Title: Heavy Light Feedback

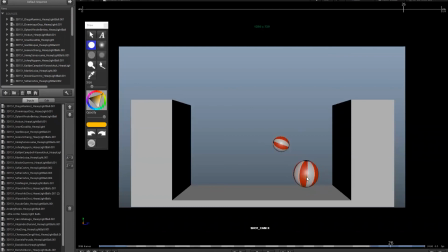So it feels like it comes to rest. It feels like it stops really quickly. So I think having maybe another little bounce, just a slight little one frame up, one frame down, and having it roll across the floor a little bit longer would be better. It just stops dead. Okay, the rubber ball, I think the first bounce is looking okay.
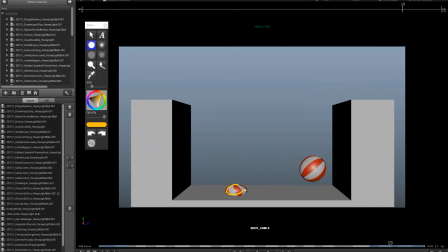Again, similar spacing notes I would give. There's your stretch, I'm sorry, squash, sorry. And then I would maybe move this position down so you kind of impact. And then here, get rid of that one. I would use that one or maybe push it up a little bit. So you have a really big change. You go from here, right, to here, right?
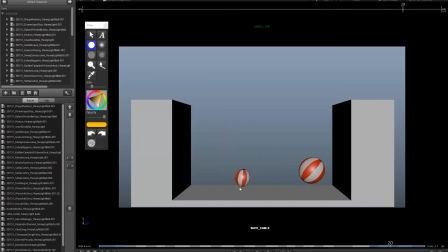You get like boom, a lot of change. This one as well, let me clear my drawing, look where we're at. It feels a little bit linear, right? So that feels a bit linear.
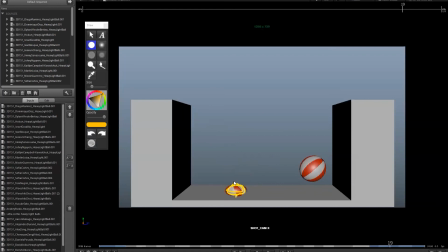What I would try to do here is, again, if you have your squash position, go to the stretch, and then maybe favor a little bit over. So you kind of broaden that arc a little bit before you come back down. Here as well, the spacing, I think I would ease out a little bit more.
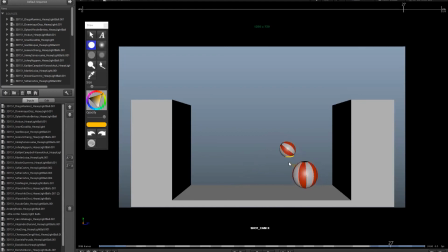Like this feels like we're kind of picking up speed a little too quickly, and it starts to feel very even. So again, maybe you have a squash, but not as much, but you definitely have an impact.
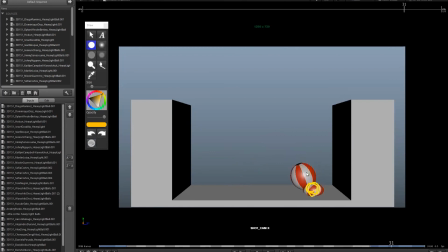You could play around with this. So maybe I'll put my stretch pose here. I won't do like the same pattern, but I'll make sure that I'm up really high before I hit the ground. So I have a nice big gap before I hit the ground. The rest of that, again, bit of skidding, right? This sort of needs to rotate a little bit more as it comes to a stop.
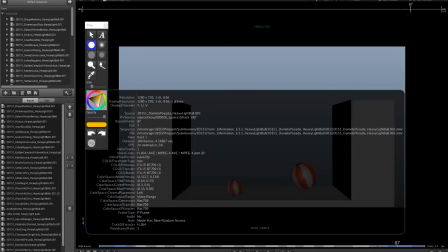All right. That makes sense, Daniela? Yeah, thank you.
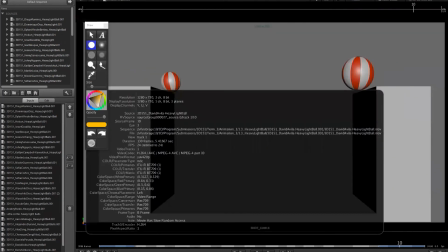What do we got here? David Avila. Hi.
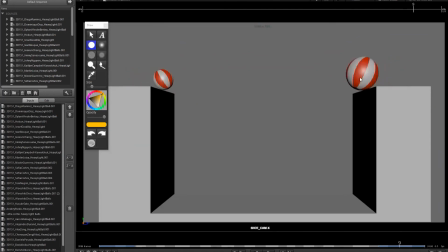Hello. So this one, it feels just a bit too much like a corner. So when you have this kind of speed, I'm expecting it to go here, right? But it just drops straight down. So what you would do is, to correct that would be just to get rid of this distance or make it a lot less.
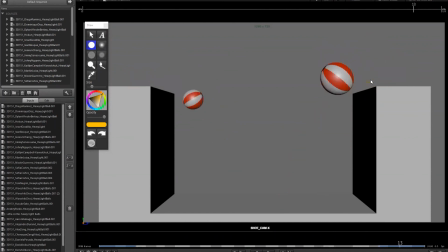So if you want that to just barely roll over the edge, you give it some speed, it feels like it just stops dead and goes straight down. Okay, so it's just an arc issue. The way that it's falling looks good. You could definitely push the spacing if you want a little bit.
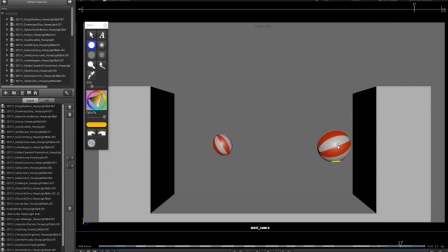That's a nice big gap, but you could lift this up a little bit more, right? And see what you get, and then adjust this one up, right? And sort of just favor that high point a little bit more and see if you get a really solid impact there. The way that it's hitting the ground,
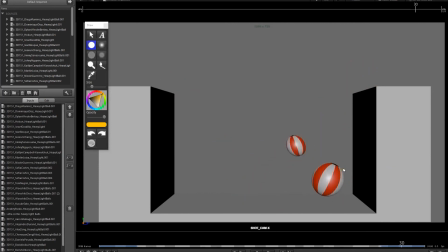I think you could probably get away with fewer of these little bounces, or make the height get so little you barely notice it. So it's just almost imperceptible. It feels like it's kind of shaking a little too much there. Then you got a little bit of skidding, not connecting to the ground there, just sort of sliding over around a little too much.
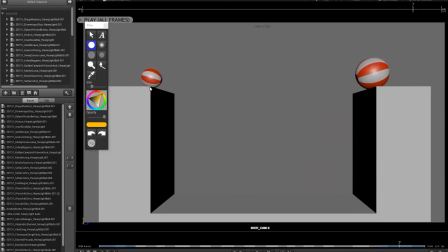Rubber one, it feels like it gets this little shove right here. It's going at this kind of speed, and all of a sudden push, right? So it gets a much bigger push going this way. So if you look at the spacing going this way, it's just right here.
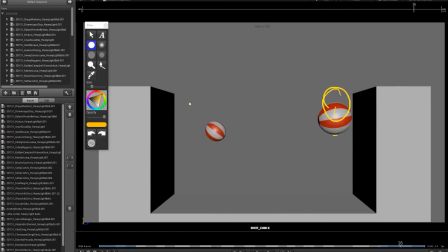It feels like it gets a little push off the cliff. And watch the linear kind of nature of this here. It goes a little bit like a straight line. Again, spacing, you could push that. I might put the stretch here going into the squash, and then you could probably, get rid of this, get rid of that, and just hang on to this and make sure it's a circle.
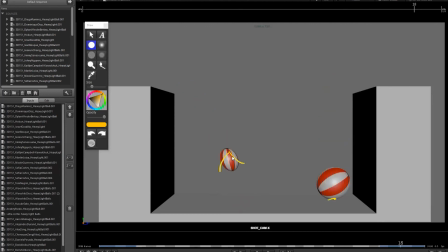It looks like the squash and stretch controls are firing a bit early. Yeah, impact's looking good. For the impact, what I might do here, I mean, this is kind of maybe, yeah. Boom. I think just try to avoid having to go up really high. I think you have the right idea.
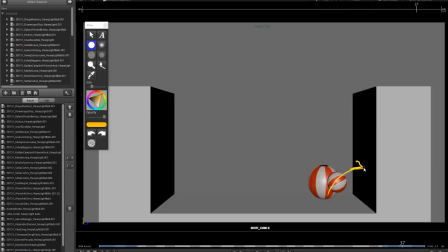You're kind of like accelerating the wall, and you could kind of like boom and just go up a little and then come back down, or you could just go boom and hit and come back down. But it feels a bit like it goes up higher than I would expect. It feels like something pushed it this way and went up.
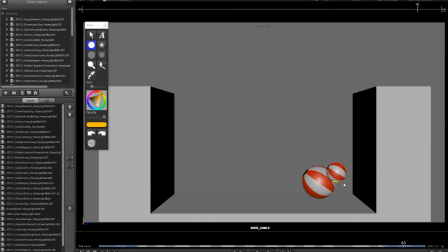And then watch your ease out. It feels like in here you're dropping the ball a little quickly, so you have a nice acceleration. But I think here, this part is a bit even, right? It's like halfway. I might just move this one up a little bit.
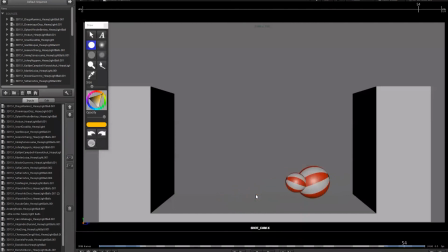And these last few bounces, again, they feel like there's too much up and down and too little time. So it feels more like it's being shaken as opposed to just bouncing. So drop the height way down for those little tiny bounces. And again, pay attention to the speed going this way. It feels like that's a little erratic in here, that we kind of have some places where we're really going quickly to the left,
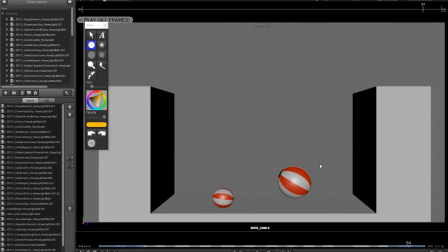and then we're slowing down a bit quickly until the very end. And there's a little bit of, again, it's a little bit of push, pull, just trying to even that out, especially here at the end. It kind of gets a little bit of like, right, just a little bit of shaky. All right. Okay, thank you.
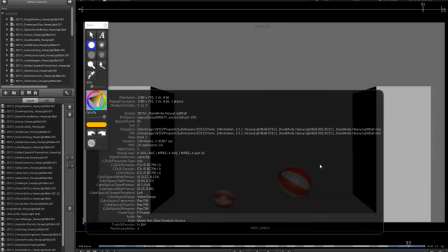Yeah, makes sense. Okay. Okay.
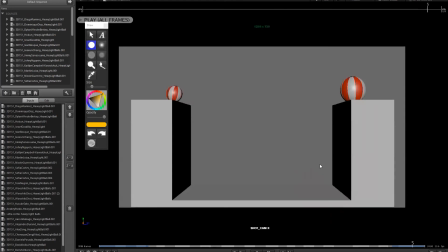Danette, how you doing, Danette? Good, how are you? Good. So this other ball is being very polite, waiting to the last moment, right? Very nice of you.
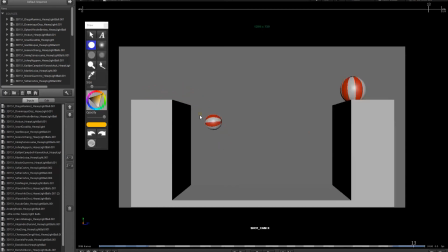Here, again, a bit of linearity in this part, so it just feels a bit linear. Spacing's a bit even, especially here. So look at that, and then look at that, look at that, and look at that, and be like, yeah, I want that one. Check. And then I'm gonna go here, and then everything else, I'm gonna make sure it's on a nice arc.
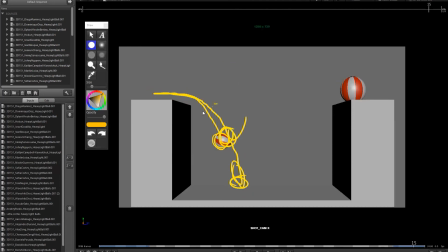Maybe adjust that over, and then keep cutting the spacing in half and in half and in half, just to get a nice acceleration. This feels a bit flat, a bit too similar. Okay, evenly spaced. And then over here, this is a nice kick up. I'm wondering if that feels a bit high, right?
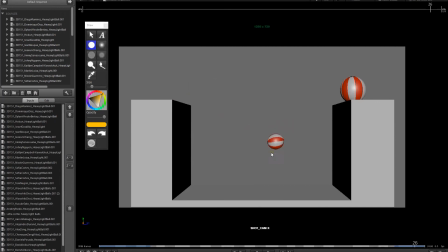It feels like maybe this one up here, maybe these are too similar. Like these two positions feel like they're almost at the same height. Just watch that. And what I would try to do, if you look at the heights of the bounces, so you start here, you go here,
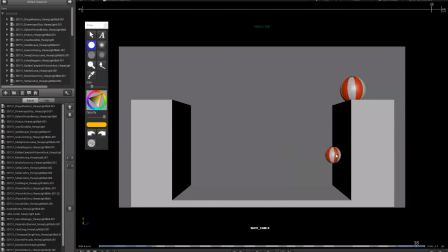right, that height, and then this one, I think I would try to drop this down a little bit to show that it's lost a lot of energy, just to kind of get rid of some of that momentum. That's looking good. You could probably add, I would really drop this height as well, make that go way down.
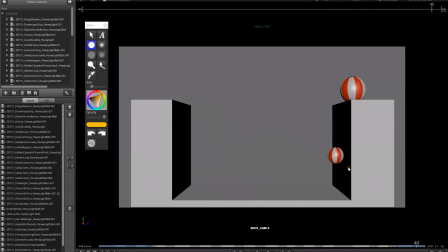After that impact, there should be very little impact, so we've lost a lot of energy once we hit the ground. So keep the height smaller. And right here, when you have a bounce like this kind of height, and then it just stops, it just feels odd that all of a sudden all that energy in the height is just left and it just goes all into horizontal.
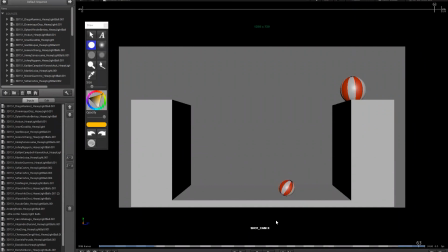So you might put in just a couple little vibrational bounces just up and down just a little, right? And what you do in the graph editor, what's really nice is you can look at that part and say, well, here's my translate Y, right? My translate Y, and I'm just trucking along here, and I've got a spot here, and I'll just go key, key, key, key, and then I'll go and shift it.
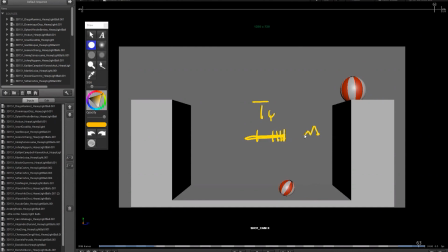So I do this, right? So all those points, they were here. And all I do is just grab like the odd points or the even points and just lift them up a little bit. And then you just get this little sawtooth pattern, okay? And just make sure that it's not the same height all the time.
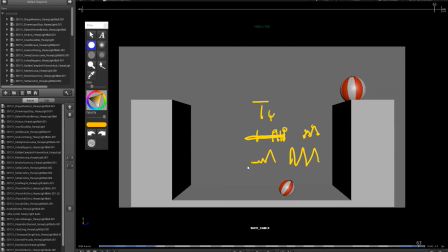You wanna make sure it's up and then less and less, right? And then it's just down, okay? And then watch out for the way it settles. It feels like it comes to, again, it feels like there's a little bit of a push. We stop rotating the same speed.
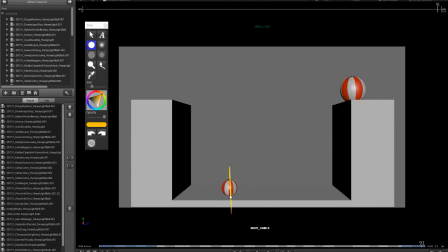And again, it just stops perfectly, all vertically lined stripes. So I think you could definitely bring this to a more organic stop. It's a bit abrupt. Okay. And same note with the heavy one. This one, I think it's spinning the wrong way.
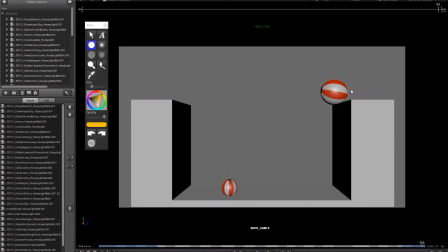So it's got backspin, right? This would only work if you were playing ping pong, right? So you cut the ball and give it a nice backspin. It's got to rotate this way. Okay, and then the speed, so 1, 2, 3, 3 frames, right? So that is 1/8 of a second. It's really quick. So you could definitely take more time there, okay?
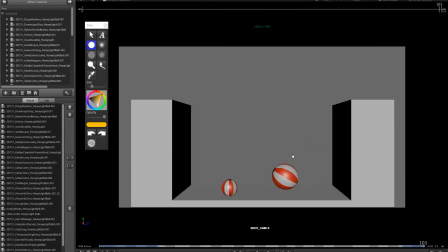And then much less rotation. It's spinning like crazy, and then it just comes to an abrupt screeching halt.